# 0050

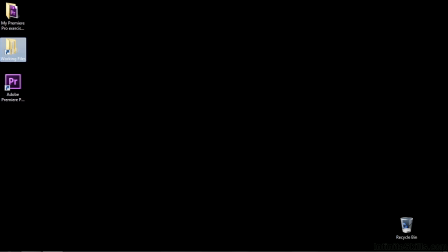0s
In addition to putting transitions between video clips, you can put transitions between audio clips or the audio portions of video clips.
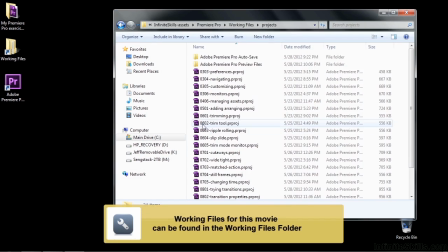8s
So to see how to do that, let's go to Working Files, Projects, and then double-click on 0806 Audio Transitions.
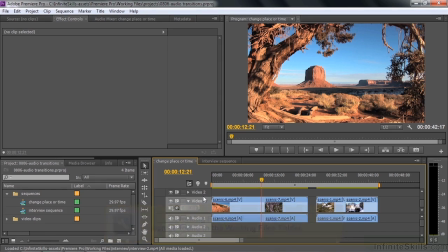17s
Now, it's generally a good practice when you use a video transition, you're making a gradual shift from one clip to the next, that you also use an audio transition to do the same thing.
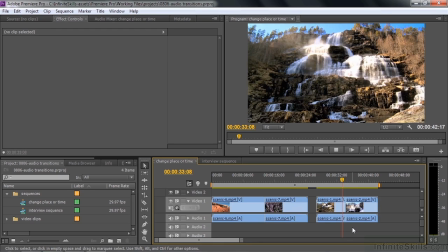26s
So, for example, listen to these waterfalls here without any transitions. Really abrupt change.
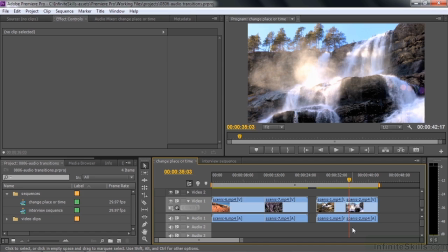35s
If I put, let's say, a cross dissolve in between the video clips by going Control or Command D, that's the shortcut to put in the default video transition. It's going to sound weird to have this audio not have a transition. Let me click on this guy to make it active.
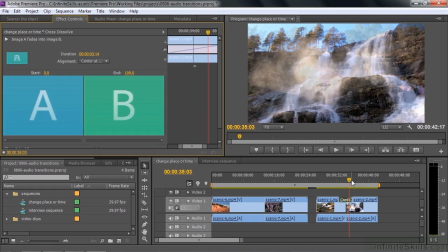48s
I'm going to make it even longer so it's even more obvious. Make it about 3 seconds long. Let's listen to this guy as we go through this cross dissolve. That just doesn't make any sense, right? You don't want to have that abrupt audio change in the midst of that nice, smooth cross dissolve.
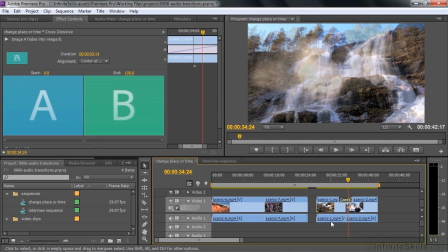65s
So you then put in a nice crossfade, as they call it in the audio world. So let me show you the audio transitions. Let's go over here to Effects, click on Effects, go down to Audio Transitions, and here there will be a subfolder called Crossfade. It's kind of an unnecessary subfolder because there are only 3 audio transitions.
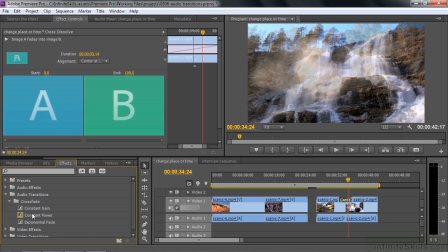84s
Those 3 guys, constant gain, constant power, and exponential fade. And I'll explain all 3 of these things in a moment, but we'll start off by looking at the default audio transition, which has a yellow box around it, just as the default video transition had.
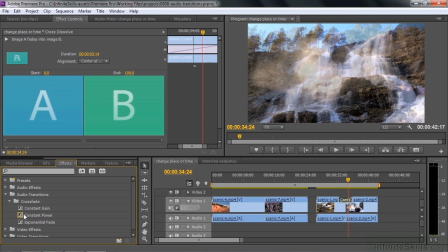98s
This one's called constant power. It really is your go-to audio transition. So how do we put the default transition between 2 audio clips? Well, we use a keyboard shortcut, very much like the Control or Command D keyboard shortcut we used for video.
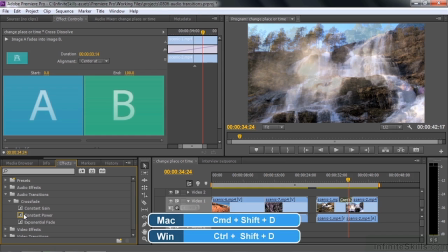111s
What we do here is we do Control Shift D or Command Shift D. So let me make this panel active, otherwise it won't work. We make the timeline panel active. So now if I do Control Shift D, it adds that audio transition right there. It's kind of brief compared to the length of the video transition,
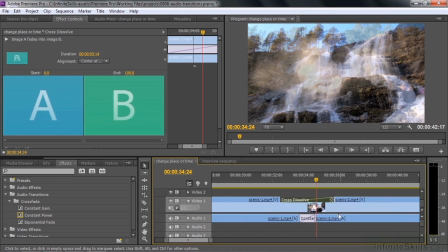130s
so I'm going to click on it by first expanding the view, and click on it to make it active. And then we go up here,
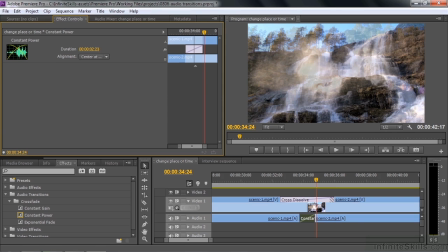136s
and I'm going to change the duration to 3 seconds as well. There we go. And let's listen to it now.
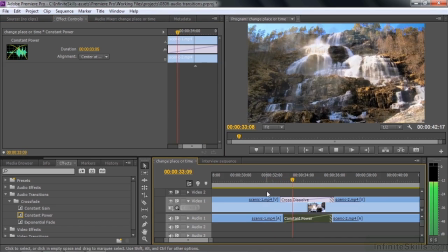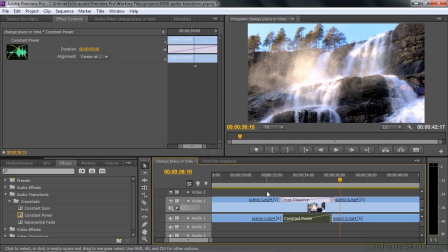147s
So just gradually transition to the tighter shot, which is a louder shot. And so it makes total sense then to have it work that way. You don't want an abrupt audio transition in the middle of a smooth video transition. So that's how you apply the default transition by using the keyboard shortcut, and you can see the reasons behind it.
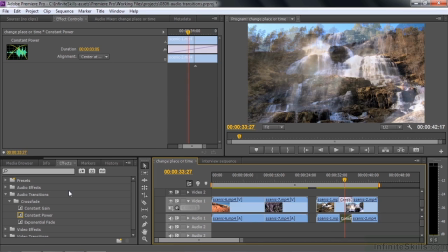164s
So let's just take a look at these 3 different transitions. Constant power has this kind of a look to it. If you just take a look at the thumbnail, that gives you an idea of how it works. The audio in the A clip, the one here on the left, gradually drops to a certain point and then drops kind of quickly.
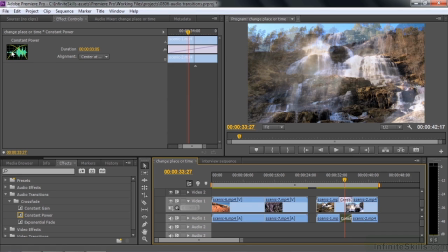179s
And then the audio in the B clip, over here, the second one, climbs kind of quickly while this guy's going down slowly and then slowly goes to its peak. It's kind of a natural feeling transition. So I'm going to play it again here.
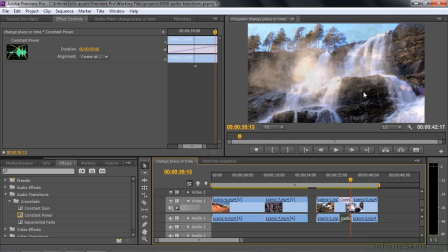197s
It just kind of gradually builds up to the louder clip. Let's apply a different one. Let's go to constant gain. Constant gain, if you look at it, I apply it. There you go. Boom, boom. These very straight lines. It doesn't have that gradual change to it or that rapid change depending on which end of the transition you're looking at.
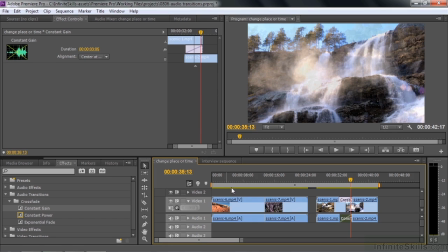214s
Here it just goes down and up. So the transition tends to be more abrupt and a little less natural.
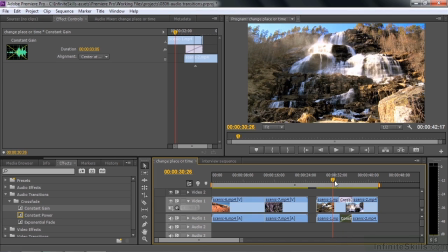219s
And I'm not sure if you'll be able to pick it out here, but it is just a little bit less natural.
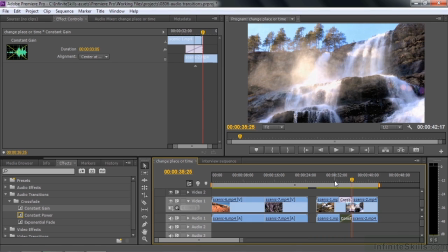227s
Kind of had a little dip there in the middle because it's not a constant power, it's just constant gain. And so constant power kind of keeps things consistent throughout. Constant gain might have little dips to it as it goes through. Exponential fade, let's drag that one over. It'll look very much like constant gain, but in fact it's not.
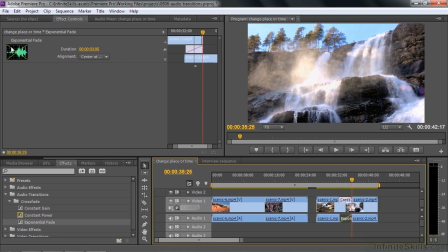246s
The way it works is that it dips down quite a bit and then comes up.
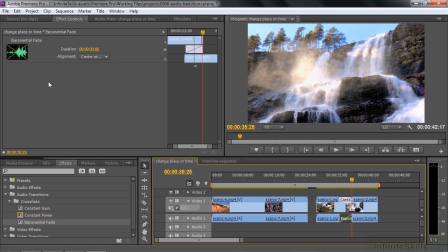250s
It's kind of like a dip to black video transition. It just sort of fades away for a while, then returns.
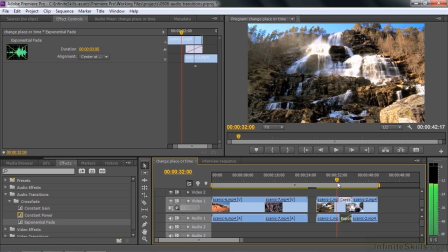255s
Let's see what that sounds like. Here we go.
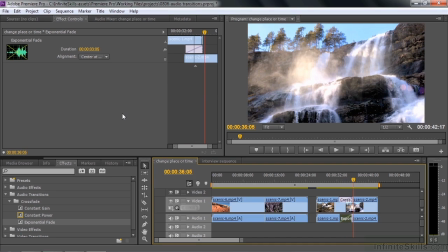261s
So it's not really a natural audio effect, but if you were to dip to black, or maybe dip to white for that matter, then this would be a good one to use because it kind of matches what's going on. You're kind of fading away for a second, then coming back.
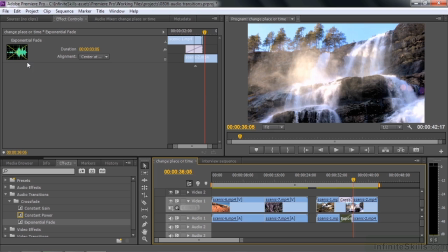274s
And so even though the little diagram here is not accurate, just be aware that the exponential fade really does kind of fade out for a while and then comes back up. It gradually fades nicely and then gradually comes back up nicely, but it does have that dip in the middle.
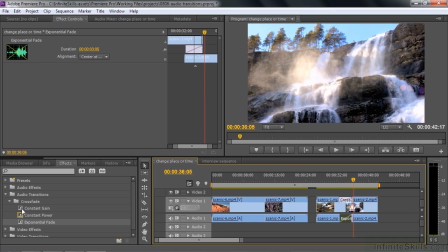287s
So the 3 different ones here, constant gain, not really that good of a one to use if you're trying to get a natural transition. Constant power really is the natural version. And then exponential fade is really the one you can use when you're kind of dropping the video as well as dropping the audio for a moment, then coming back.
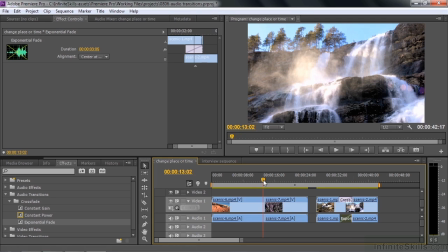303s
Let's just apply these guys a couple more times to this little transition over here. I'll take the constant gain first.
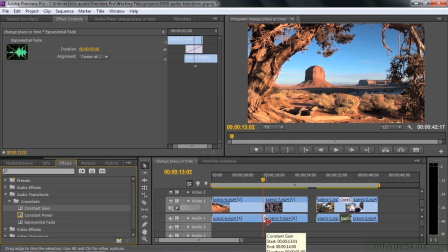308s
We just have this kind of quiet background sound from the desert and also from this mountain shot. I'm going to expand the view of this a little bit by zooming in on it just a touch, clicking on it to make it active, expanding the length of it by dragging it to the right.
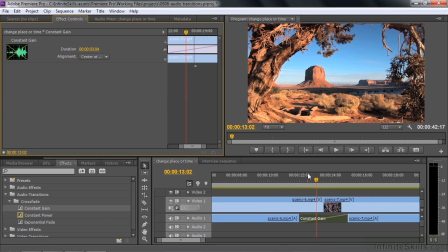323s
There we go. Let's listen to this.
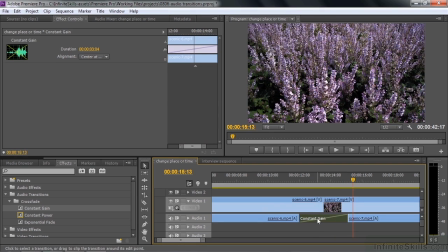329s
Just kind of gradually goes from one to the next. And when you have something like this where the audio is not that loud, whether you use constant gain or constant power, you probably won't notice the difference here. Try it again, try constant power this time. Yeah, hardly notice the difference. But when we go to exponential fade, you'll hear that dip in the middle.
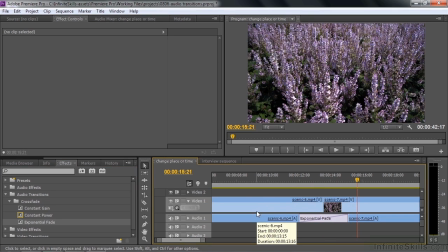352s
Like so. Let me just show you one time when using an audio transition is not necessarily a good idea.
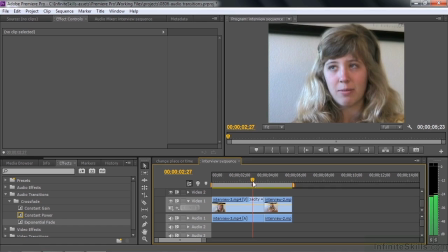359s
I have two sound bites butted together here, right next to each other. I set this up on purpose to have the soundbite here on the right actually have some lead-in audio that goes to it. So really cut it right on the edge of this little soundbite. So I sort of cut off the beginning of it. And the one on the left I cut, but if I had not cut, then her audio would have continued.
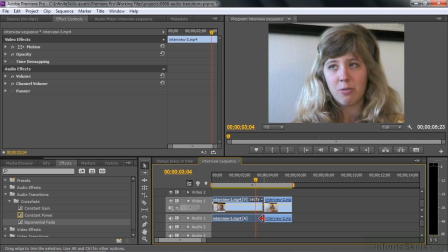376s
So if I put a crossfade here, you're going to hear audio from both clips for a while, and that's really disconcerting. Let's put the constant gain there and see what that sounds like. I'm going to increase the length on it a little bit by making it active and making it longer, so it'll be even worse.
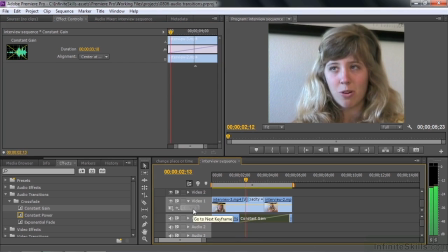389s
Let's listen to what that sounds like.
And then my serve just won't work no matter what I roll. So you want to hit it with players.
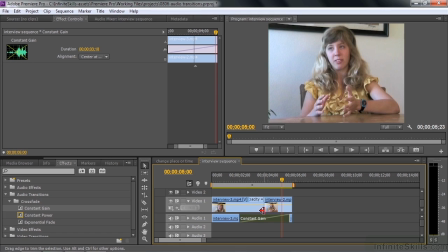395s
So you hear two voices at once. So putting in a crossfade when you've got voices that are really close to each other like that is not a good idea because they will overlap, and you really don't want voices or words overlapping. I'll change the transition to constant power and show you that it happens there as well.
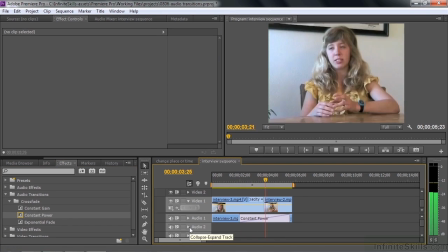410s Serve just won't work no matter what I roll. So you want to hit it with players.
You've got audios going at once.
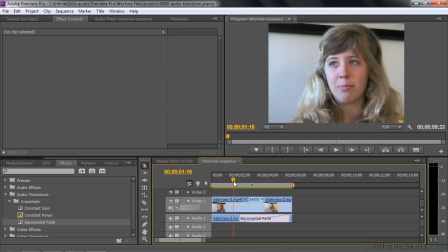415s
An exponential fade will be similar, but maybe not quite as dramatic.
My serve just won't work no matter what I roll.
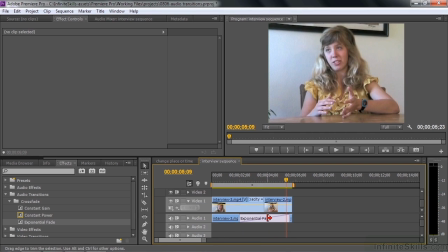420s So you want to hit it with players.
Just a little bit there as it dips down. So when you got somebody talking and the words would have continued past the end of this clip, or this one would have words that actually start before this clip, and you do a little crossfade here, you're going to have these words stepping all over each other. So if you do that, it's a good idea to make the transition really brief.
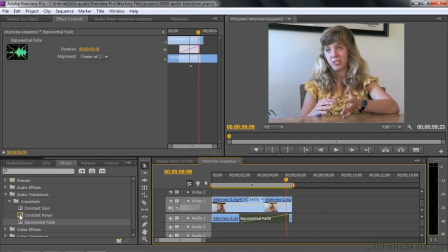438s
So let me just click on this guy, replace it with constant power. There you go. Now I'm going to make it really brief by selecting it, bring it way down to the equivalent of 6 frames, which is 1/5 of a second.
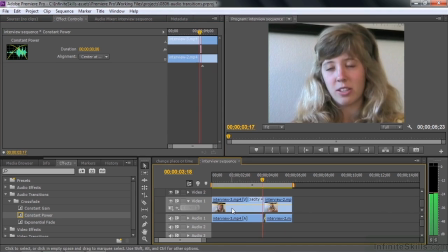450s So let's try that now as we go from one to the next. Work no matter what I do. So you want to hit it with a player.
So just a little bit of overlap.
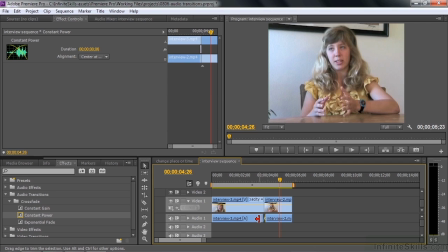456s
So generally you don't want to have an audio transition at a point where you're going to have two voices stepping on each other, whether they're different voices or the same voice. You just don't want those words kind of intersecting. So generally you just don't put a transition there. So that's audio transitions. There are only 3 of them, and constant power usually is your go-to transition.